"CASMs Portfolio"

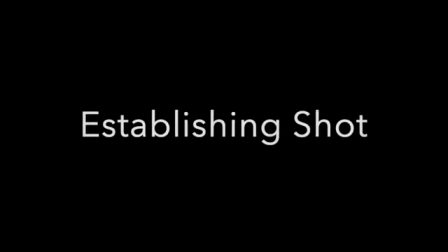An establishing shot in filmmaking establishes the context for a scene. While the establishing shot is used to establish the upcoming character's location, it can also be used to evoke the sense of confusion or misdirection.
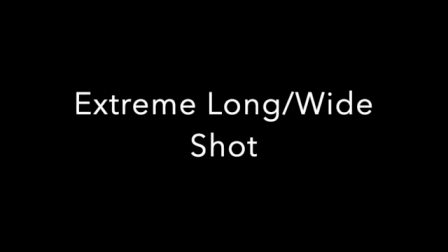The extreme wide shot or long shot can be used to contribute a sense of full scope in your film.
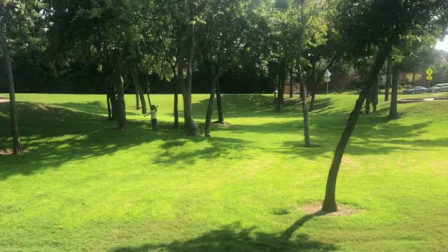It can also make a subject feel overwhelmed by its location.
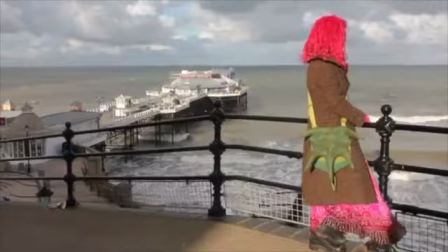The character becomes more in focus than an extreme long shot, but the shot tends to still be dominated by the scenery.
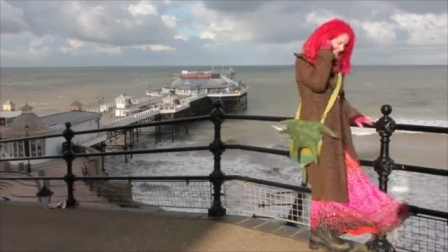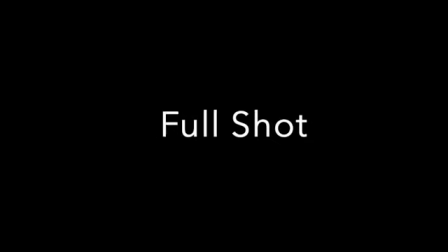This shot showcases the body language and facial features of the character. It conveys the dynamics of the relationship between the character and the place around them. The medium shot shows the character usually cut off across the legs above or below the knees.
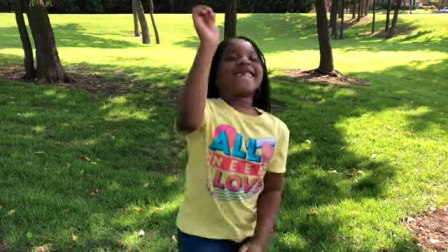The medium shot helps the audience feel like they're actually there without also making them feel uncomfortably close to the action.
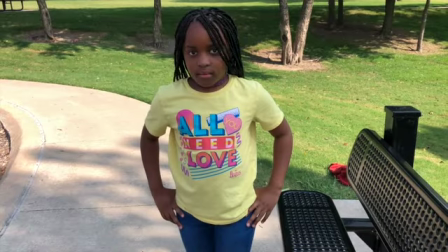The cowboy shot is a variation of a medium shot in which the subject is framed within the camera from mid-thigh up.
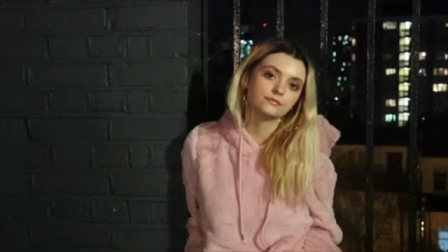The mid-shot frames the subject from waist up and places emphasis on the subject while including the background.
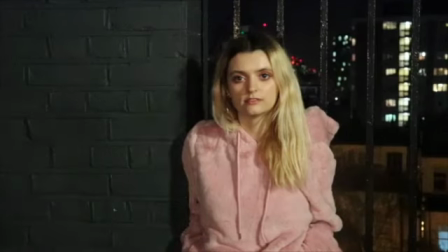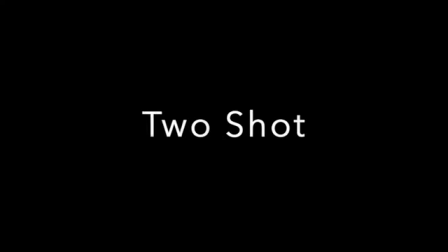Two-shot scenes are usually used to evoke a sense of romance or sense of tension between two characters.
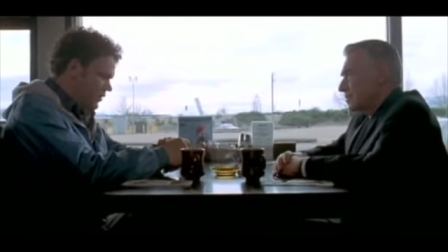When two characters are feeling obligated to do something, a two-shot may be used to show the tension between them.
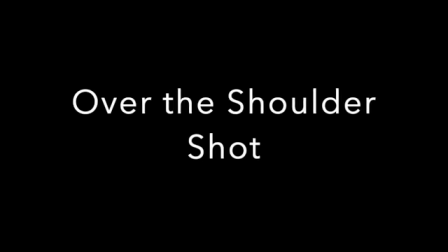The over-the-shoulder shots can help provide a sense of orientation and connection.
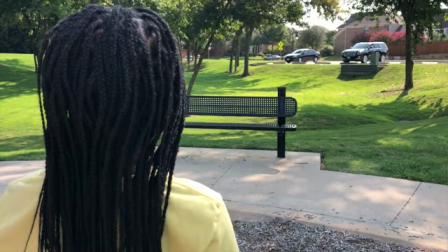The camera is usually placed behind the character and used during a conversation scene.
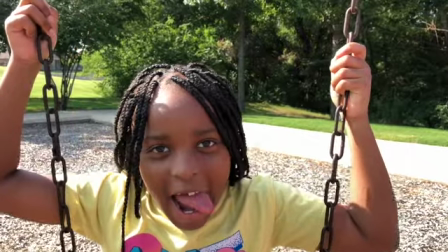The medium close-up showcases the face of the subject, letting the audience see the facial expressions during a conversation.
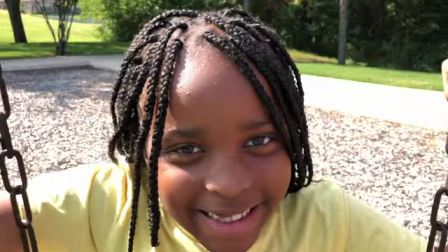The close-up shot size is near enough to register tiny emotions, but not too close that we lose visibility. In extreme close-up shots, smaller objects get great detail and are the focal point of the shot. Shot reverse shot is a film technique where one character is shown looking at another character,
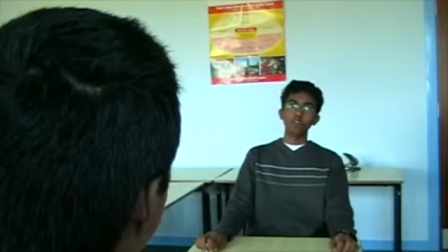and then the character is shown looking back at the first character.
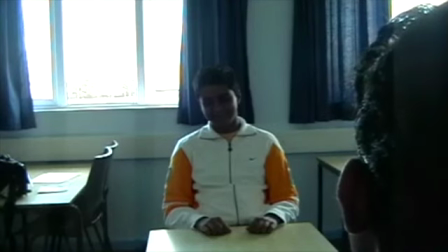These are often used for conversation shots.
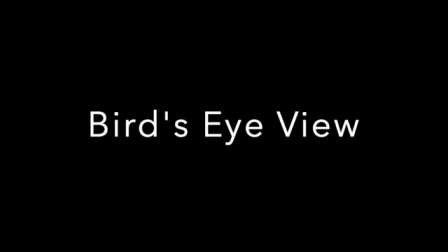The bird's eye view is an overhead shot that is shot from way above the character to show a great amount of scenery around him or her. In a high-angle shot, the camera points down at the subject. It usually creates a feeling of inferiority or looking down on a subject. Eye level is when your subject is at an eye level where they are neutral in perspective.
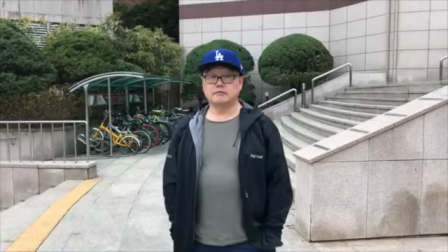This mimics how we see people in real life. Our eye line connects with theirs. A low angle frames the subject from a low camera height looking up at them.
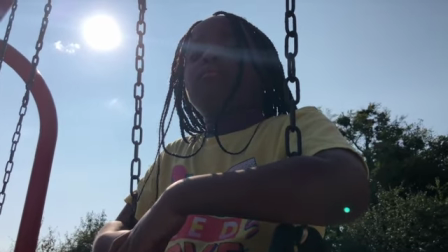These camera shots often emphasize power dynamics between characters.
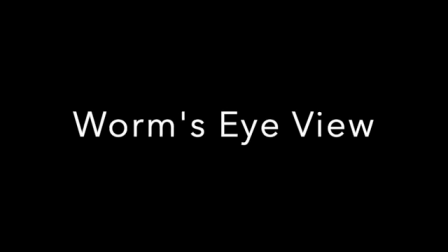A worm's eye view is a view of an object from below,
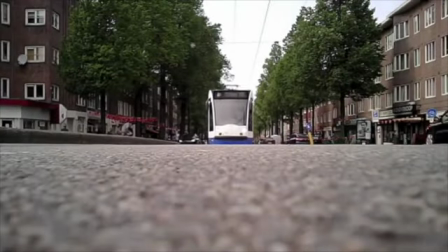as though the character were a worm, the opposite of a bird's eye view. In a Dutch tilt, the horizon lines are tilted in a way where the character seems disoriented. A POV shot is a camera shot that shows the viewer exactly what the character sees.